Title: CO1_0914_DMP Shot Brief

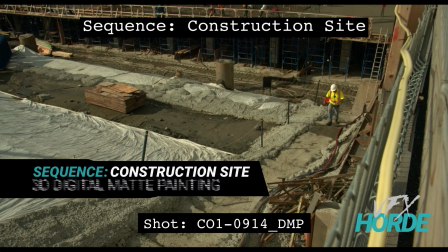This is Garrett Fry, the construction site sequence lead for 3D digital map painting,
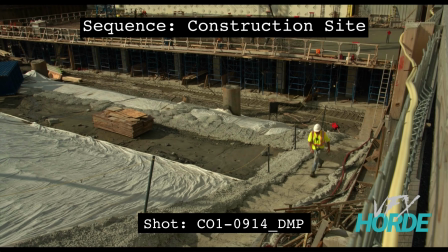and we're looking at shot 914. So on this shot, we're panning up, and this guy's walking up these steps.
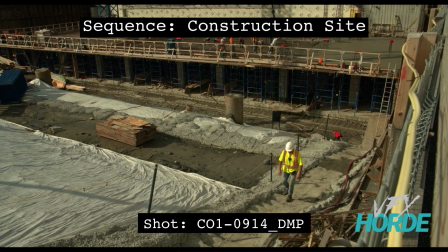There's some areas here that we need to have some construction materials, primarily this area and this area, and some little things down here. We're really close to this construction material that you'll be adding in,
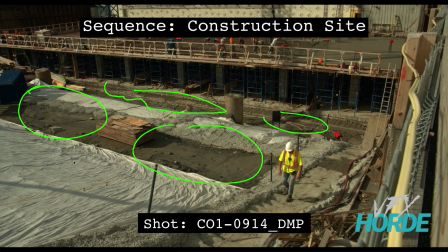and so it gives you a really nice opportunity to put in some hero objects and have them fit in there really nicely. So you can put in more construction materials or equipment. Just make sure you're placing them in a way that makes sense.
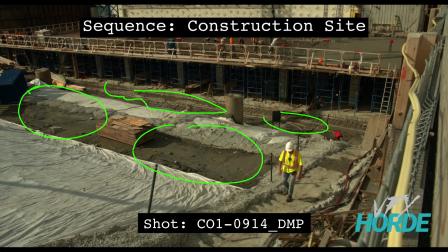It may not make sense to have like a really big tractor or something in this place, because like where would it be kind of getting out of? So maybe some construction materials and some smaller equipment and things like that would be appropriate to put into there.
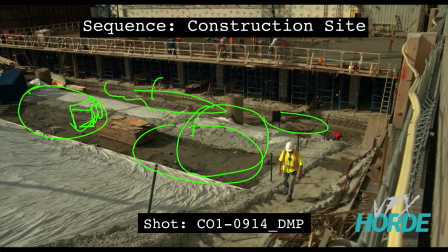Also down here is maybe where you can put some of that larger, earth moving construction material or equipment rather, down into this area.
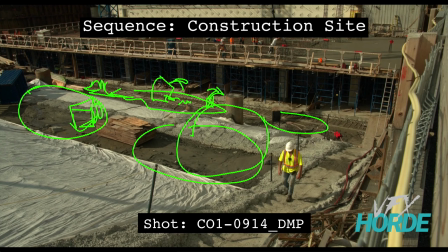So where you kind of have a path out of where it can, come in and out and do things that it needs to do. So the bottom line is you need to make sure that you're laying these out in a way that makes logical sense.
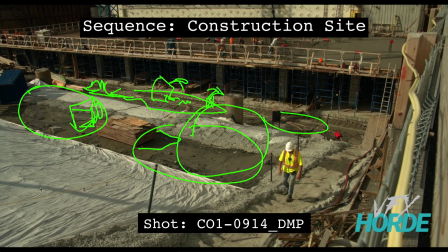In this shot, you do have a bit sharper shadows, and so you're going to want to match those shadow qualities, the light qualities and the shadow qualities of all the different objects.
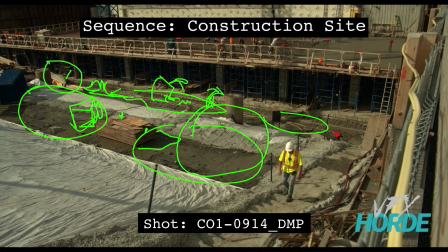You can see here, like on this area, particularly right here, there's like kind of a high specular quality to some of the objects. And so if you're putting something around here, you can maybe put some kicks and some highlights on things,
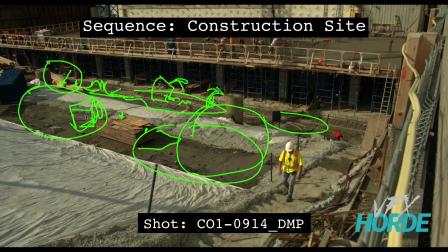because a lot of the reference material comes with being in overcast lighting situation. So you're going to need to put in the shadow and the specular highlight and the light side,
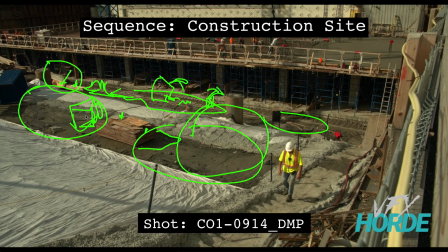and color those or adjust the color on those appropriately so that it fits in with the scene. So as also last thing, if you are putting it here in the dirt, you're going to have some kind of integration point. So like on this, it has a little small shadow.
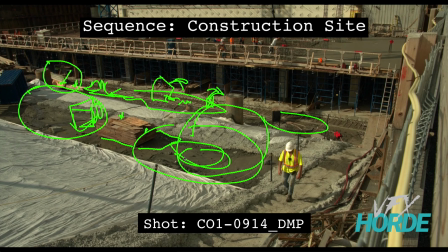If it's sitting in the dirt, then you're going to have maybe some of the dirt splash up on the object, so that you have some kind of visual indication that's kind of where it's sitting and it's not floating in space.
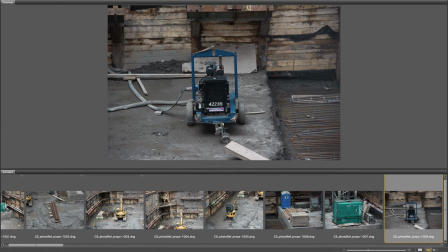Before you jump into your shot, it's a good idea to review the library of construction site materials.
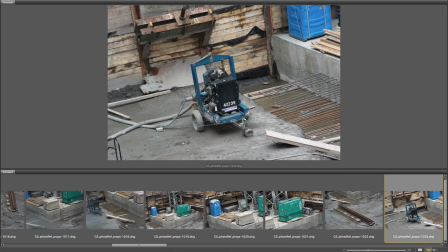Do a bunch of quick matte painting tests by dragging photos into your shot and doing quick integrations.
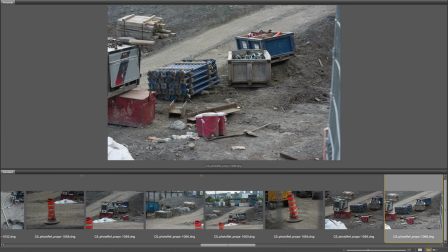You will soon be able to discern the appropriate reference you should use for your shot.